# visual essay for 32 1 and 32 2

You know that little clip that appears before your favourite TV shows? Well, that is an ident, and although it takes up very little screen time, there is a lot more going on than what you might think. Everything going on can be split into categories, and in this podcast I will be covering the design and purpose, limitations, and opportunities of television idents, with the examples of an ident from Sky Sports,
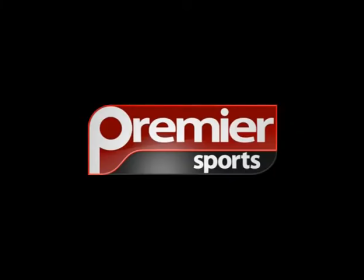Premier Sports, and ESPN.
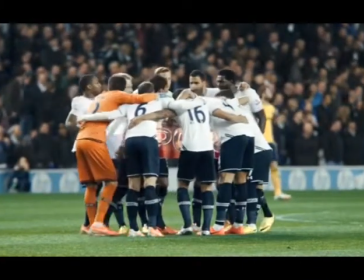Firstly, we have the Sky Sports ident. Although it is 16 seconds long, that is quite a long time for an ident to be on screen.
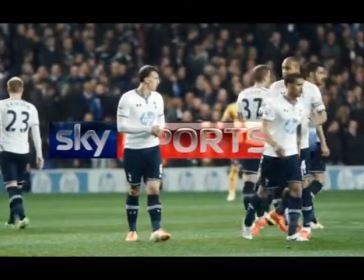Sky Sports idents are designed to be filmed in a higher frame rate,
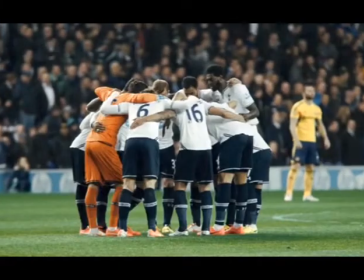and this is so that in post-production, they can slow down the tempo of the clip and it still looks professional.
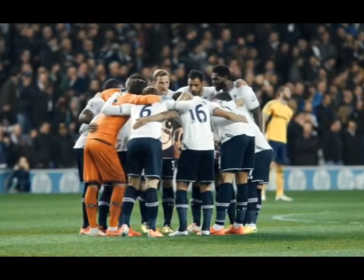The purpose behind this technique is to give people more detail as to what's going on, but also gives the audience a break from all the fast-paced action of sports.
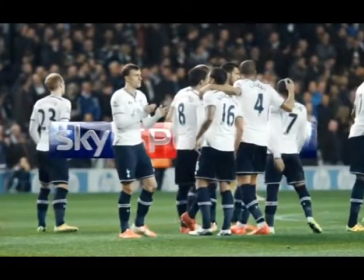The ident is also designed around the Sky Sports logo,
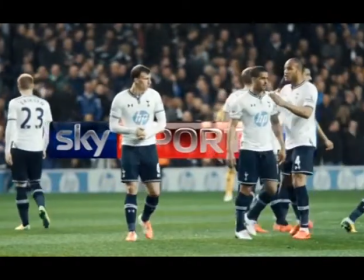which makes sense because television idents usually show the audience what channel they are watching, as it is a common convention of idents.
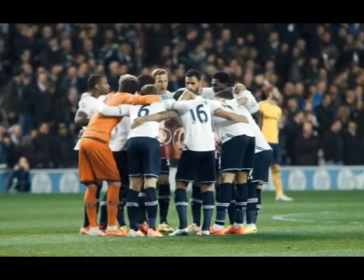It can be argued that the positioning of the logo within the ident connotes that Sky Sports are directly in the middle of the action and know what is going to happen.
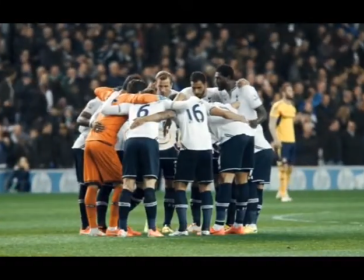Although I've mentioned the slow motion, I feel as though it is one of the biggest strengths in this ident,
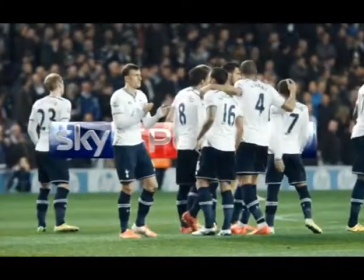as some people really appreciate it and are amazed by slow motion when it is done correctly. A limitation,
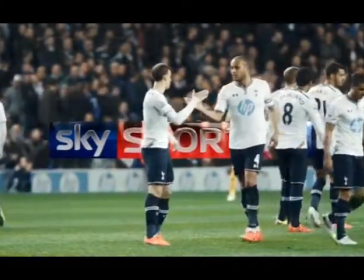though, was that this ident doesn't seem to appeal to multiple audiences,
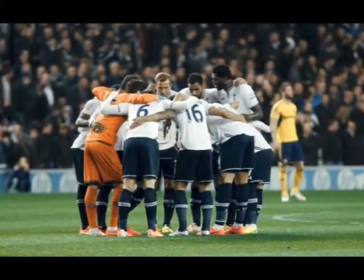as it focuses on the Premier League and some people might not want to watch football on Sky Sports 1.
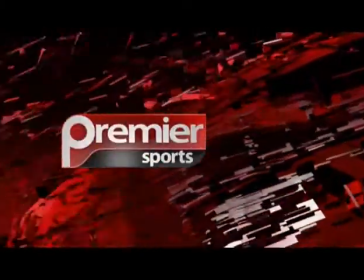Next up we have the Premier Sports. Their ident is usually shown at the start and end of ad breaks on their channel.
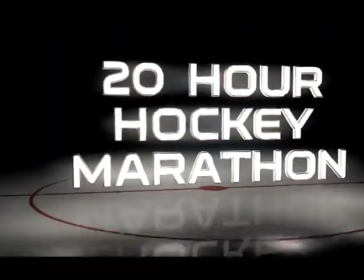These aren't shown at set times, as they usually wait for a break in whatever they are broadcasting.
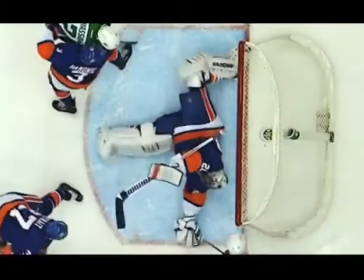This is because Premier Sports don't actually produce their own content,
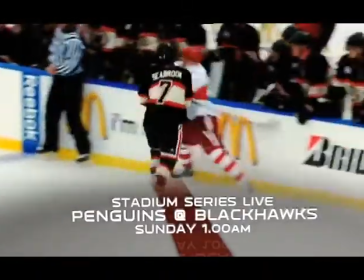and will broadcast stuff from America through other networks such as Fox and NBC Sports.
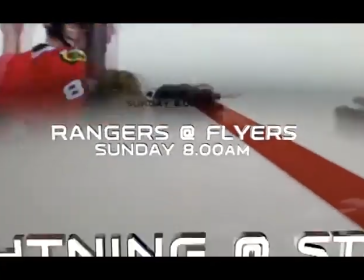This could explain as to how the scheduling of the ident isn't always fixed.
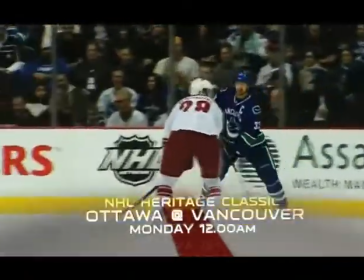The ident itself usually appears at the end of one of their adverts, as is my example, and it consists of their logo,
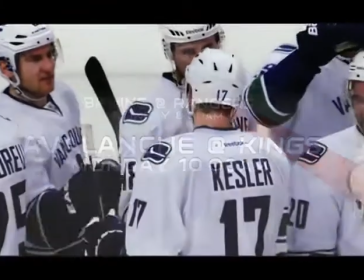red bricks or tiles that are composited through 3D animation, what the advert was advertising,
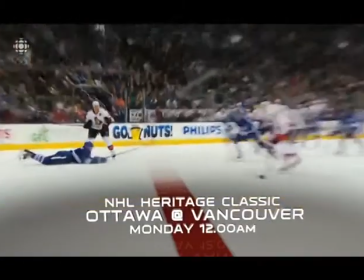and then their website. Even if we do not count the information we see before the Premier Sports logo appears at the end of the advert,
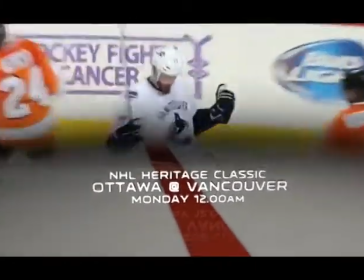this ident is still rather information based, as it tells you how long the marathon is happening for,
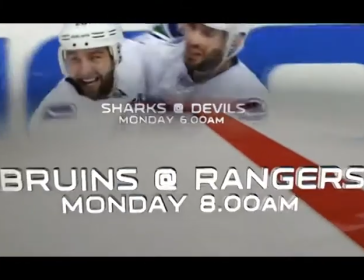it tells you what the marathon is showing, it tells you when it is,
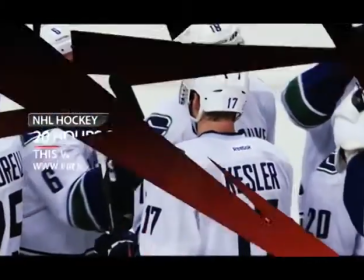and even gives you the web address so you can look up the scheduling for games you want to watch.
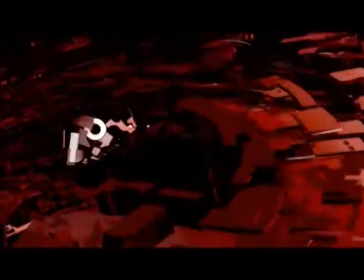One opportunity that Premier Sports took was the chance to incorporate 3D animation right into their logo, which can be seen here.
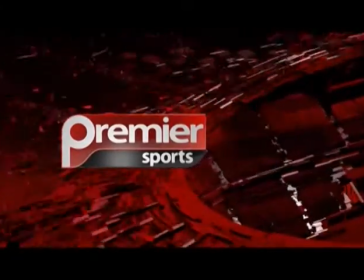One limitation they have, though, is the use of colours of their ident.
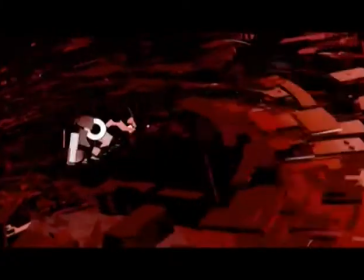As their logo only consists of red, white and grey, they are limited as to what colours they can use to complement their logo.
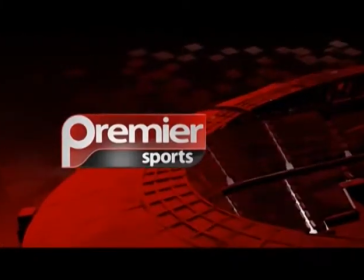So the main colour of this ident is red, and the other colours are not used as much, as they might not be visually appealing if they were used more often.
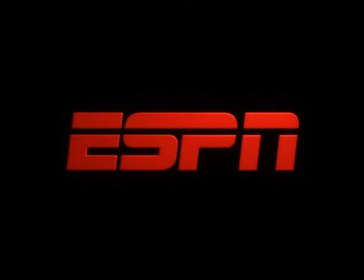Finally, we have the ESPN ident. This ident shows 3 different types of sports that are broadcast onto their channel.
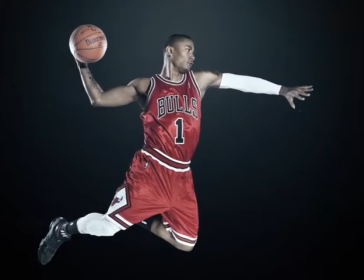The first being football or soccer, the second being American football, and the third being basketball.
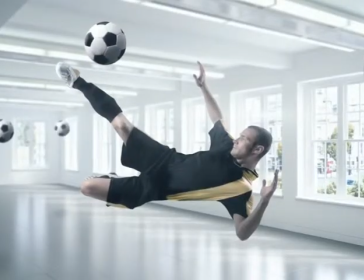The thing that this ident does differently to the others that I've shown is that it doesn't show matches or clips from the match.
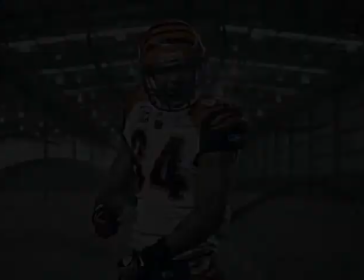It more focuses on a singular person in that sport, such as the captain of the Cincinnati Bengals or the player from the Chicago Bulls.
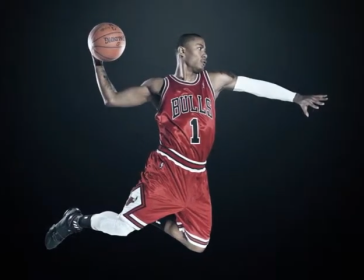This ident has been designed to make people see that ESPN has a very wide range of sports that they broadcast.